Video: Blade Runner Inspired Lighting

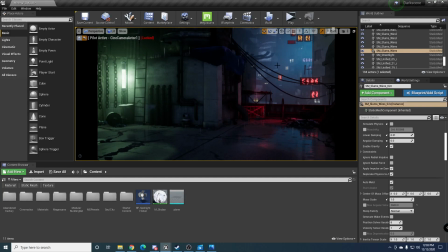(0:04)
This is my submission for the portfolio assignment. I recreated this Blade Runner scene by using packs from the Unreal Marketplace. I used the pack Soul City, modular building asset, and abandoned factory.
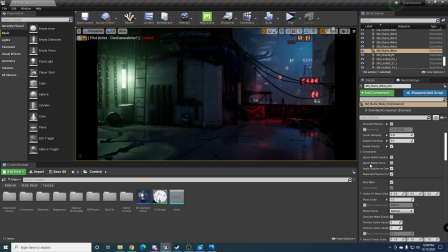(0:19)
Um, Majority of what I did was to recreate the same type of lighting that they've used in my reference image. Um, so figuring out how I wanted to implement these reds, these greens, etc.
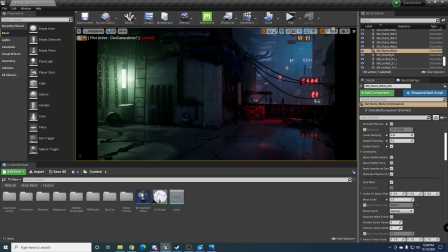(0:35)
And uh, to get this more worn out and feel, I found some tutorials on YouTube on recreating um, rain particle effects and this ripple shader.
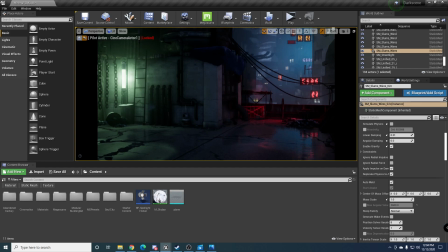(0:53)
So I implemented those. And so the asset pack actually came with this cloth that moves. But what I did was I used the same um, functions that they had and implemented it on this wire and on these chains to the left of my scene.
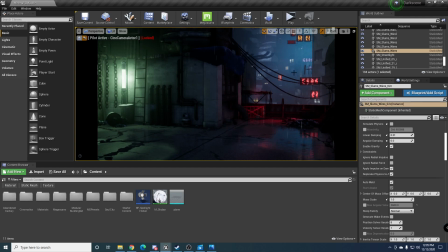(1:12)
So there's just more of a wind, and it feels the scene just feels more active, I guess. And yeah, so there's fog that I've implemented over here and over here.
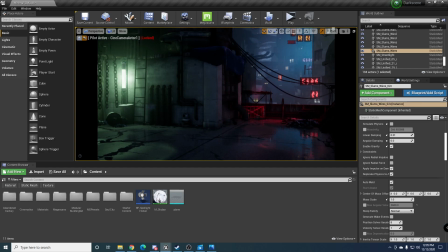(1:26)
There's some fog right here from these pipes. Um, And a major thing that I had to work on was how do I create the lighting for such a dark scene?
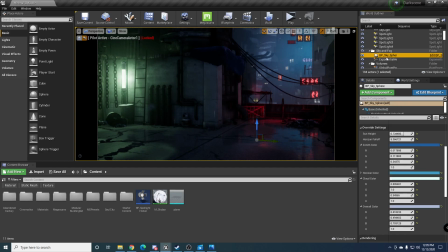(1:40)
So I decided to just use my normal BP Sky Sphere that's given with Unreal, and I um, gave the directional light actor as the light source. And so my light source, when I kept it at a really low value, 0.05,
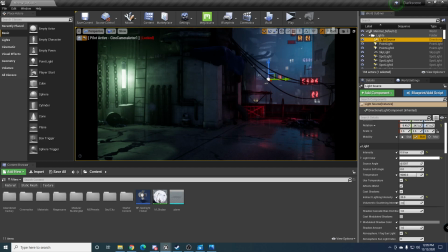(1:58)
gave it a really high indirect lighting intensity because I wanted more bounces of lighting, and this creates global illumination. So I did that. And if I go back to my BP Sky Sphere, given the sun brightness as like 10 because it's just the moon, it doesn't really matter. It'll just look like a moon.
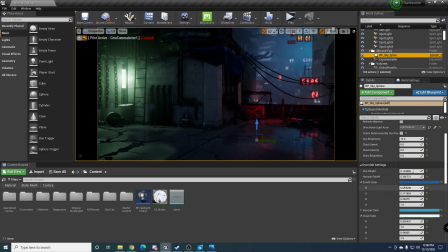(2:16)
Um, and what I did is I changed the zenith color, horizon color, cloud color, overall color, so the sky was a bit darker. But to be honest, it didn't like it. Just don't keep it too dark because you won't get enough light happening because your skylight kind of
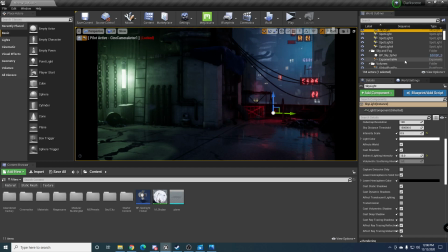(2:34)
takes the and like your sky sphere and creates lighting based on that. So my skylight, on the other hand, I kept it at 0.5 and also a really high indirect lighting intensity, and it's using SLS captured scene.
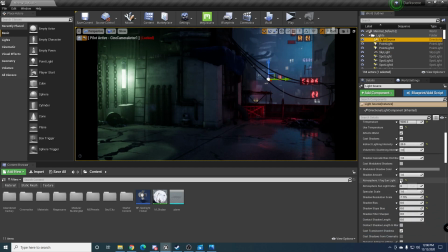(2:52)
Um, and in light source, I gave use atmosphere, fog, sunlight, so it's giving lighting based on that. And this is kept as stationary, and my skylight is static because that's the kind of feel I was going for.
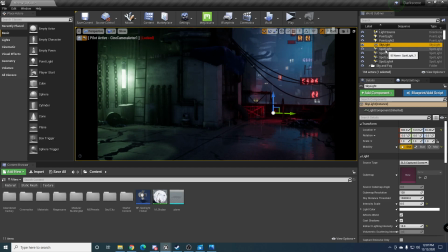(3:09)
I wanted more big shadowing coming from my skylight, and I used an exponential height fog to give me this um, depth effect that was going on. I've placed all these assets really far away from each other, so it kind of it gives this
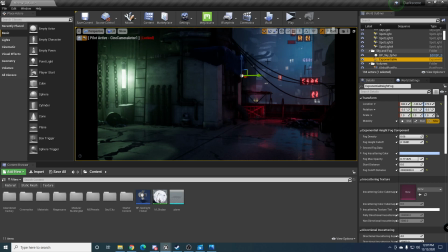(3:30)
um, type of depth and look that I was going for. Um, I added these neon signs just to make it look more dystopian um, and cyberpunk Blade Runner feels.
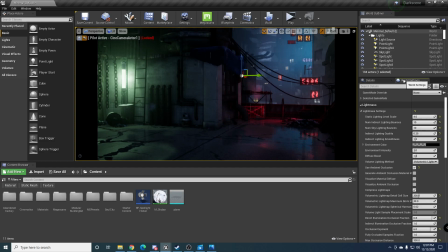(3:46)
Um, yeah, another thing that I did was change the ambient occlusion value.